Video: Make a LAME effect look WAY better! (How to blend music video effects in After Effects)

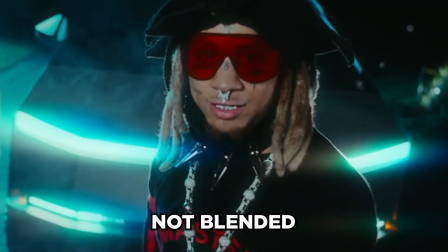0:00 Today I'm going to be showing you three must-know techniques to blend your VFX to take them from something really boring to a lot more of an advanced VFX that looks blended together. If you're new here, be sure to be subscribed. I upload videos like this all the time. Go ahead and drop a like on the video and let's get into the breakdown.
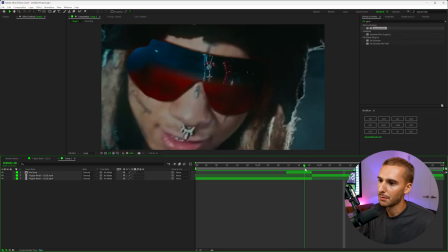0:14 So here in After Effects, this is the VFX that I came up with. It's like this glass zoom through transition.
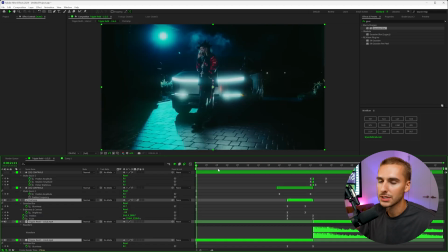0:19 And as of right now, it looks okay. But if you take it into the other composition where I've already blended and added the techniques that I'm all going to be showing you in this video, you can see
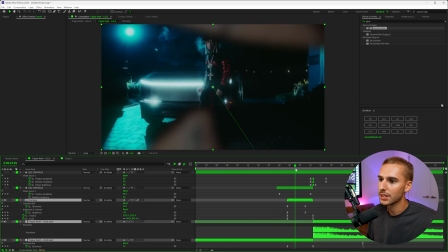0:30 it's a lot more flashy of an effect. It looks a lot smoother. There's blurs, there's flashes, there's shakes, everything to kind of sell the VFX.
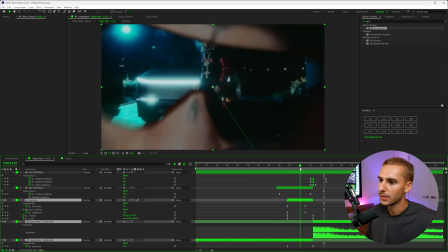0:39 As you can see here, if I go slowly here, you'll see how stuff fades in, fades out.
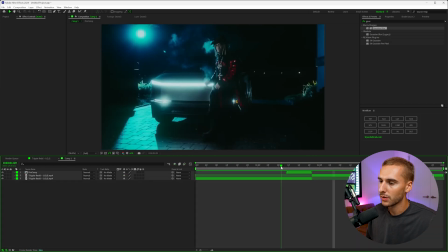0:43 There's a nice shake at the end versus this first one where it's just the zoom through.
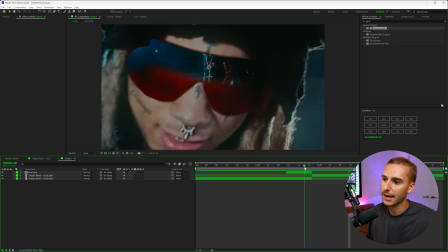0:48 And they both kind of work, but if you're gonna go through the hassle of adding this VFX, you might as well go through and sauce it up to the next level.
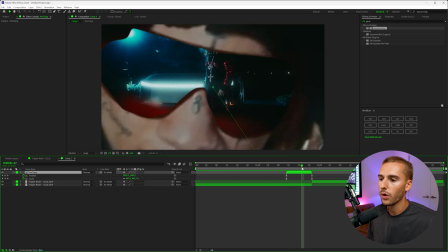0:55 So since we already have keyframes applied in our VFX, you can see here, one of the easiest ways to sell this effect more is adding motion blur. So if you have keyframes inside of After Effects and you don't have this motion blur tab selected,
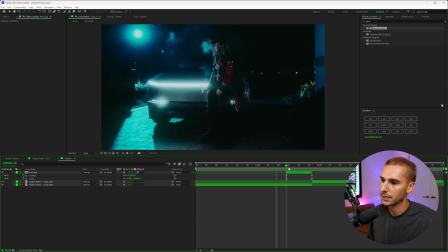1:07 and then this one, you're missing out on a huge blending factor of your VFX. It's already gonna make it look so much better by just those one or two clicks.
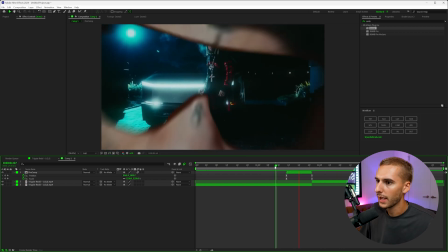1:16 That's a really simple one. I think a lot of you guys might know about that. So as you can see, we have a lot more motion blur here already, and it's selling the effect a lot.
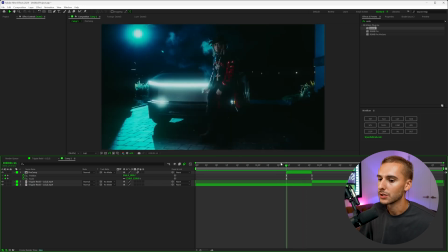1:23 But another thing I like to do is play around with the colors and the blurs of clips. So for example, we're kind of zooming through Trippy's glasses here.
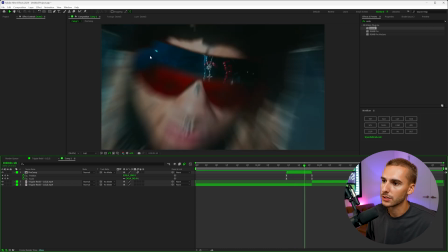1:31 And as you can see, our focus should be on like this new scene, but we still are in focus back here. So one thing we can do to actually go ahead and blend a little bit more is add an effect like Gaussian blur onto this back clip. And as this starts to come into frame, we'll kind of just blur it out so it loses focus a little bit, maybe up something like 30 for us.
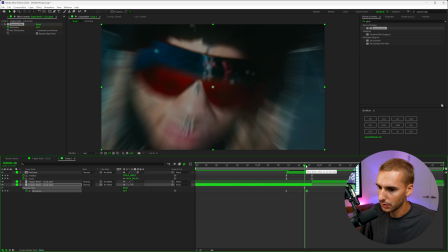1:49 All gonna be dependent on you. And then I'm gonna have it blur kind of before the end here.
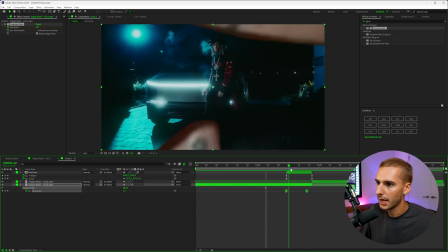1:53 And we can easy ease those. Now you can see it kind of just loses focus, and now you focus on the right thing. And we can kind of go ahead and actually reverse that and add a Gaussian blur onto our mask here. That way when it comes in, it's a little bit more like out of focus, and then move that to the beginning. And as it kind of goes in right about here, we'll bring it down to zero.
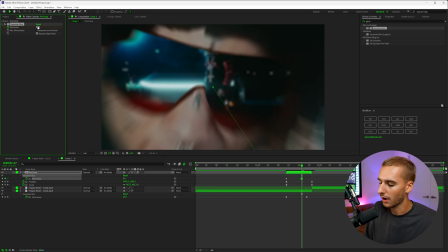2:12 So that's where our main focus is. So it's almost like your eyes like kind of pulling focus on the effect.
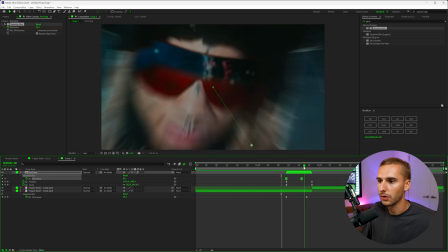2:17 And this is a great way to blend any kind of VFX using blurs like this. Another thing I like to do is change the color.
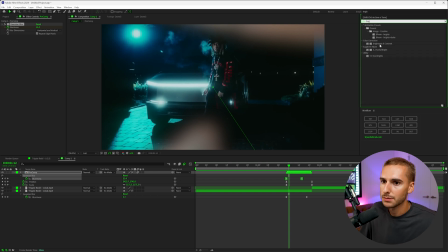2:24 So an effect like brightness and contrast might be cool here, where we can actually bring down the brightness of this clip.
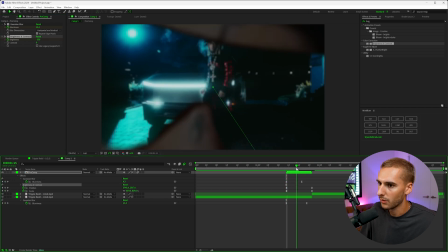2:31 So it kind of comes into frame black, and then we can go ahead and just bring it to zero.
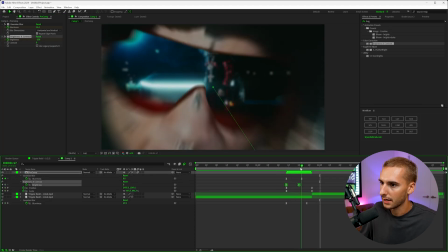2:37 Very similar to that blur. And now it's kind of just gonna fade in like that. You can also even play with the opacity, but now our effects really starting to come together.
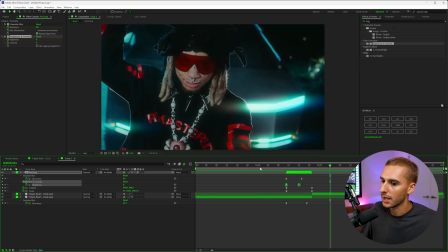2:46 You can see how it's starting to look like it actually makes sense.
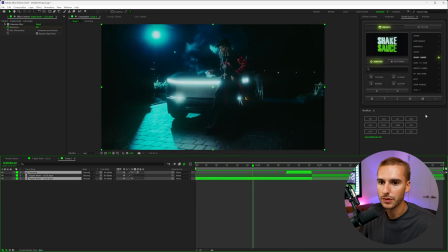2:50 Now, one of the next things I'm gonna do is make an adjustment layer above these two clips, and we're going to add a shake effect.
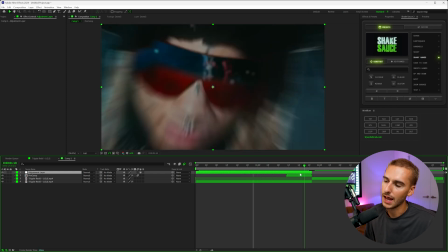2:56 So it kind of like slowly becomes more and more intense as the effect happens. It'll just sell the effect a little bit more, and you'll see what I'm talking about in just a second.
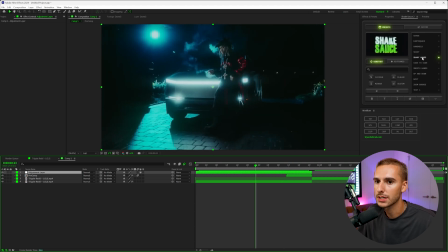3:03 So I'm gonna apply the Shaky Hands preset from Shake Sauce 2. If you don't already have it, go ahead and click the link down in the description. You'll get a 7-day free trial. You can try out Shake Sauce 2, 100% risk-free. If you cancel before the 7 days, you won't be billed. So go ahead and try it out. You're gonna love it. It's by far the best way to add shake energy into your videos inside of After Effects, and I use it all the time.
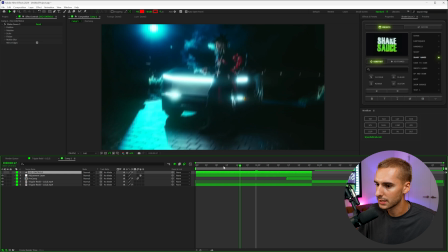3:22 So let's go ahead and apply Shaky Hand preset like that. And as you can see, it's a constant preset, so it's just gonna be shaky this whole entire time.
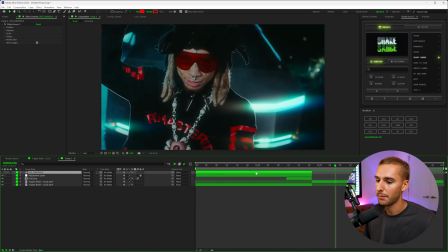3:29 And that looked pretty cool, I'm not gonna lie, but it's not what we're going for.
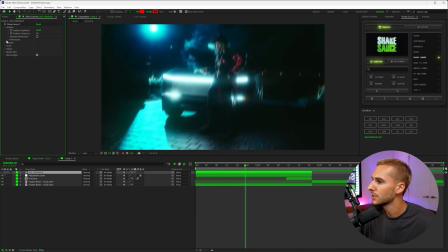3:33 So what I'm going to do is up here in the effects controls, we're gonna open up the position, the rotation, the scale, flicker, basically everything here, right?
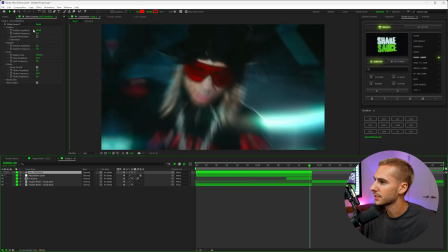3:40 And what we're gonna do is keyframe all of that stuff, like the position amplitude, the rotation amplitude, and the scale amplitude, and also the flicker amplitude.
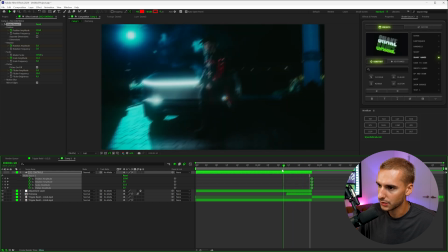3:50 And we're gonna move it all the way to the end. And then we're gonna go back to a little bit before the zoom starts to take place.
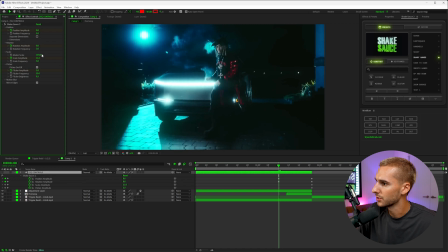3:55 We're gonna change all of those numbers to zero. So we can just go ahead and change all of those to zero. And if we easy ease that by clicking F9, you can see we now have this like little like almost like shake out kind of thing.
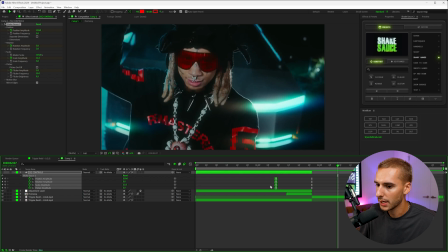4:08 Like it has a little bit more movement to it, right? And you can change the length of it to get the desired look you want.
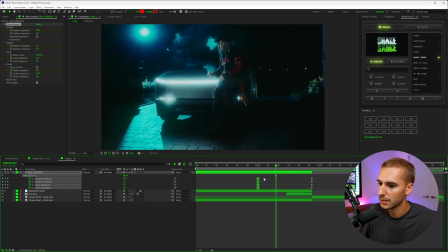4:13 You can have it start a little bit earlier. I think maybe starting like here would probably be the best. Maybe even like right when you first see it. I did like it, like how I initially had it.
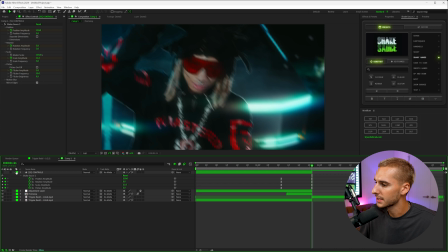4:26 And then to go ahead and sell this even further, right here on this hit, I'm gonna go up to the keyframed and do the quick preset and then apply it right here.
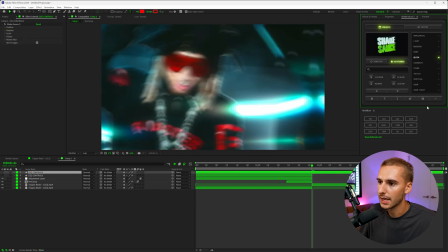4:37 And it's just gonna add this extra layer of shake. So now you can see it kind of has this snap here, and I actually want to go through and change that flicker brightness up to something like 4.
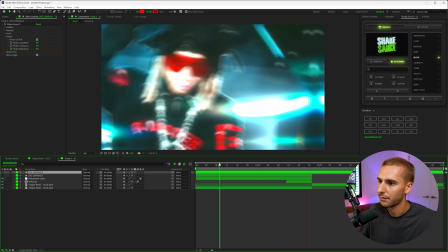4:48 That way it just has a really insane like flash, maybe a little bit less, like 3.
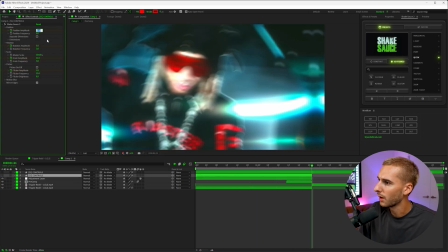4:56 And I'm also going to go through and just turn down the intensity of that shake just a little bit.
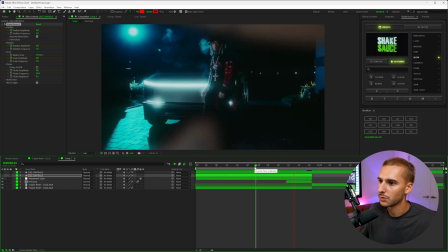5:01 That's what I like about shake sauce too. They're all 100% customizable. So I just wanted it to be a little bit like more of like a snap here, just like that.
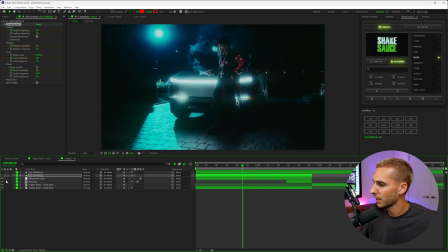5:07 You can see how it kind of now sells that effect all the way through. And if we go ahead, I think sound also is a great way to blend your VFX. If you don't already have sound effects and stuff like that, go ahead and apply it here. Also just editing to the sound, as you can hear on this transition.
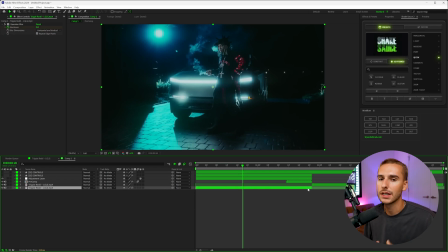5:22 Now that we've added sound, it's gonna make the VFX sound a lot better because we applied it right on an 808 hit like this.
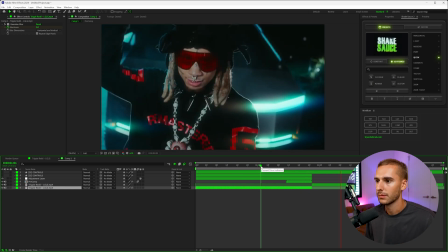5:30 Yeah.
You can see how even just timing your VFX will help out a lot. But that's pretty much all I got for you guys in this one. If you want Shake Sauce 2, like I said, I'll have it linked down in the description with that 7-day free trial. If you're not already subscribed, be sure to be subscribed to the channel because I upload videos like this all the time. And if you haven't dropped a like, go ahead and do that. But that's all I got for you guys in this one. Peace.